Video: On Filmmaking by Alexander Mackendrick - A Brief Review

Mackendrick then compares one scene from first draft to final draft. So what changes? Well, a lot, but here's one interesting example. There's multiple instances of what Mackendrick calls triangulation. Person A is speaking to person B, but it's really for person C's benefit.
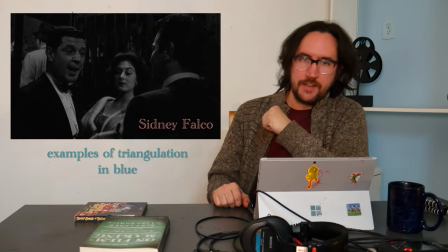[4:27]
Here's one small example when press agent Sidney Falco runs into an unimportant client he's trying to avoid.
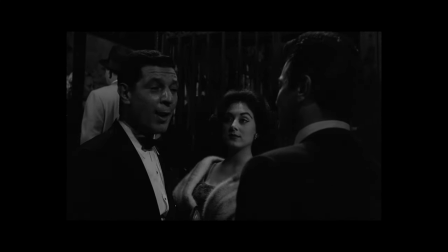[4:33] Now, what do you do for that $100 a week? Fall out of bed? Jimmy, I was just on my way inside to talk to Hunsicker.
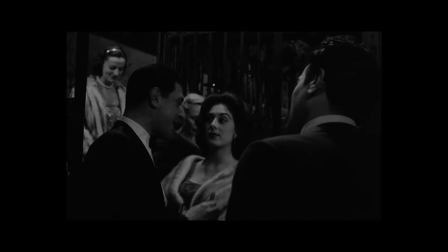[4:38] I got a great... We'll have this kid arrested for larceny. Listen, when the band was at Roseland, I was the one that...
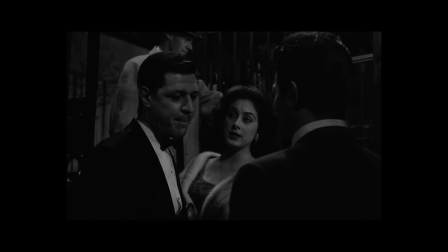[4:43] That was 2 months ago. Jimmy, take your hands out of my pocket, thief. Jimmy, now take it easy.
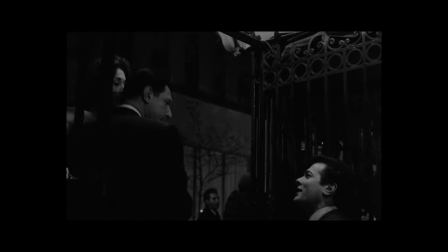[4:48] Why? Jimmy. It's a dirty job, but I pay clean money for it, don't I? No more you don't. What is this, showing off for the girl they're supposed to hear you in Korea? He's clever. He knows when he's being fired.
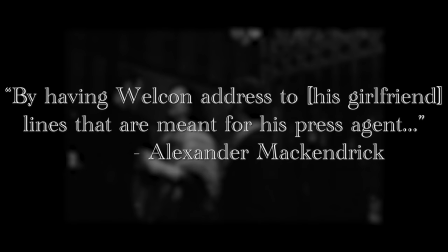[4:57]
By having Welkin address to his girlfriend lines that are meant for his press agent, Odets is effectively using her to bounce lines.
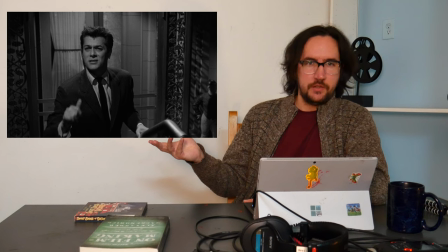[5:06]
A bigger example stretches over two scenes. Press agent Sidney Falco is in front of his club because he's trying to get access to gossip columnist J.J.
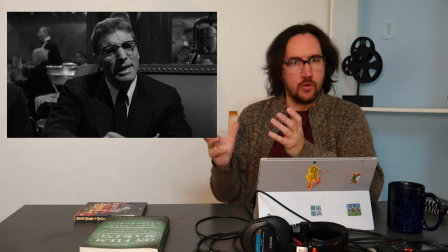[5:13]
Hunsecker, functionally a power broker around whom much of the narrative revolves.
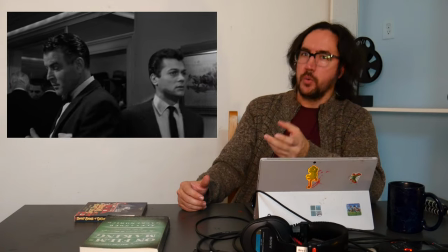[5:17]
Senators try to sit at his table, and Sidney Falco wants a moment of his time, without earning his ire.
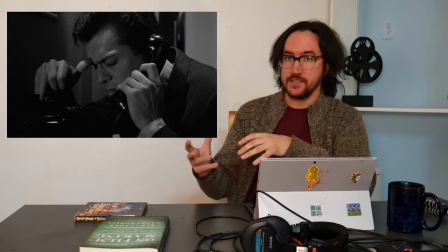[5:23]
First he asks, then he barges in,
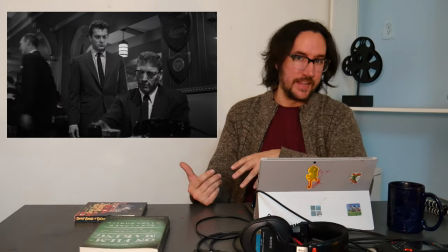[5:26]
gambling that both the information he has and a solution he can offer J.J. is worth risking J.J. Hunsecker's wrath. He is initially rejected.
Could I come in for a minute?
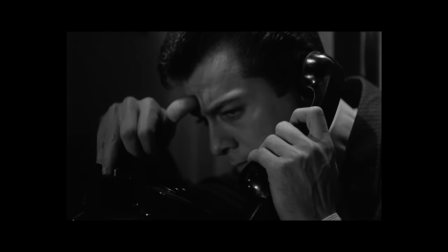[5:38] No, you're dead, son. Get yourself buried.
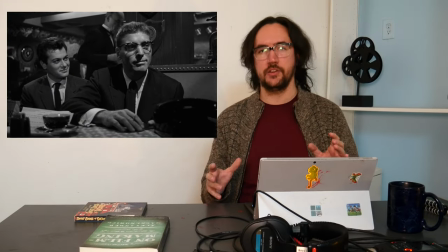[5:42]
And so, when he sees another similar rejection only moments later, he decides to needle Hunsecker indirectly by talking to the senator instead.
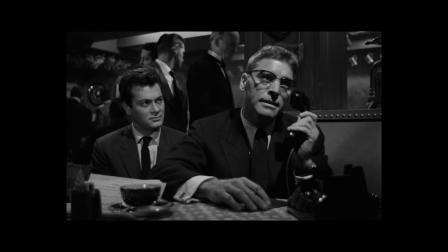[5:50] Billy, you're not following the column. I had it last week. Senator, do you believe in capital punishment?
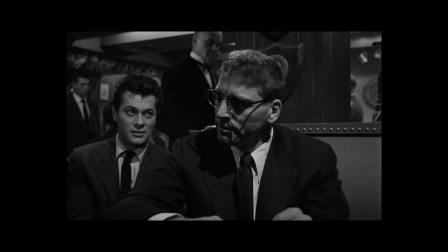[5:58] Why? A man has just been sentenced to death.
Mackendrick describes this as adding density to the scene, and that's a great way to phrase it.
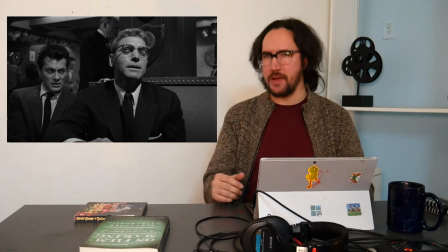[6:07]
It's the opposite of bagginess, almost.
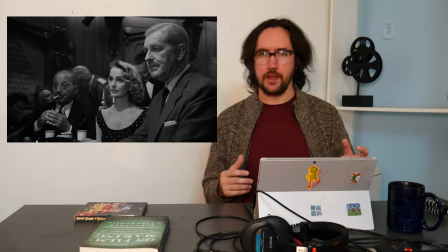[6:09]
Falco and Hunsecker's battle of wits has a little bit more shape to it, and while the scene doesn't run particularly longer than the earlier draft of the scene, provided complete in the book, Falco still manages to have more meaningful and interesting interactions with other people at the table while also interacting with JJ. Mackendrick runs through more examples than just triangulation, however. Like the rest of the book, the examples in this section are concrete, but I still feel like I could apply them to my own writing. This chapter alone may be worth the price of admission for some, but there are other equally illuminating chapters. Take, for example, the location breakdowns, and you will find one of the best parts of this book, Mackendrick's handouts. Originally class handouts, now simply visual diagrams that come along with the book to illustrate his points.
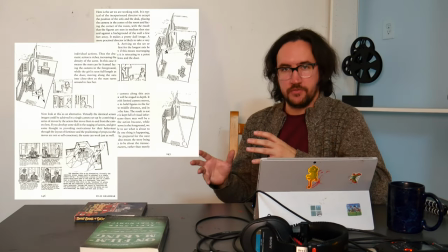[6:49]
They are a phenomenal resource throughout the book. The iterative consideration of blocking is a lecture by itself, just contained in the handouts.
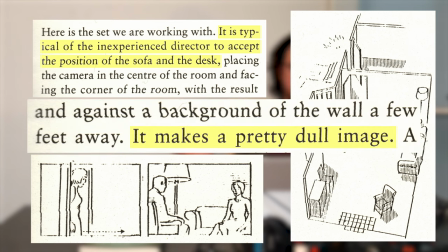[6:58]
Take a look at this. This walks you from accepting the layout of the room as given, to rearranging the furniture and looking for depth of composition,
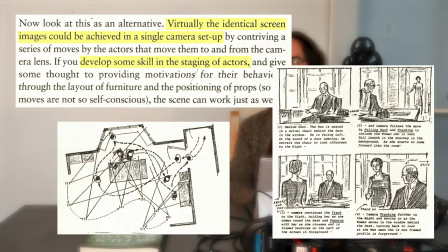[7:07]
to considering how to block the actors to minimize setups. Easily one of the biggest draws for me is the visual component of this book. Several of the handouts from these two classes compiled here within. It's really phenomenal. And the illustrations aren't just in the film grammar section.
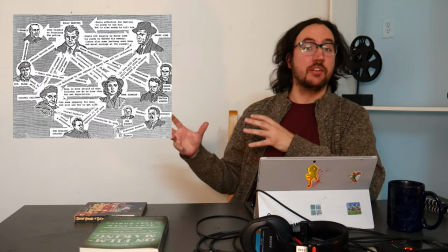[7:22]
In the dramatic construction section, he provides a character network, or a character web as he calls it,
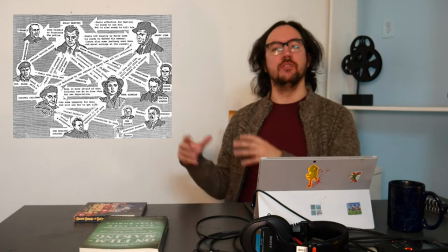[7:27]
illustrating not just the characters themselves, but the relationships and their relative strength and importance to the narrative.
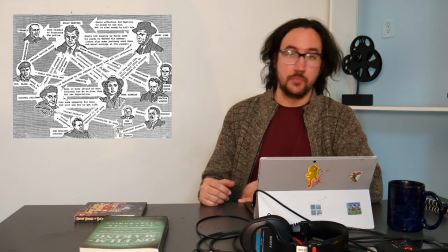[7:33]
Easily a concept that you or I could apply to any story we're writing, be it play or novel or film. This is the structure of most of the book. Sometimes it'll be his thoughts on a subject or an analysis of a particular narrative, but often enough, it will be Mackendrick presenting a problem.
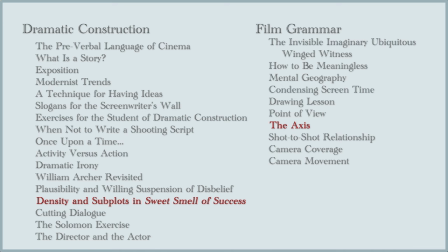[7:51]
It could be how to unpack and rewrite a story, or how to explore a location, but it could be how to coach an actor without them feeling like they're being handled, or how to approach a problem on set that you didn't realize until the day you arrived and not any time during prep.
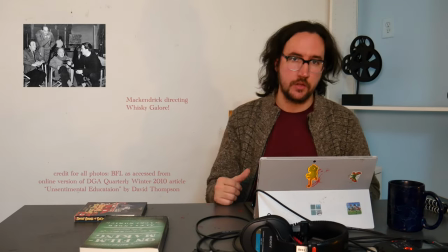[8:05]
And for each of these problems, he explains his thought process and how to solve the problem from the perspective of an experienced director.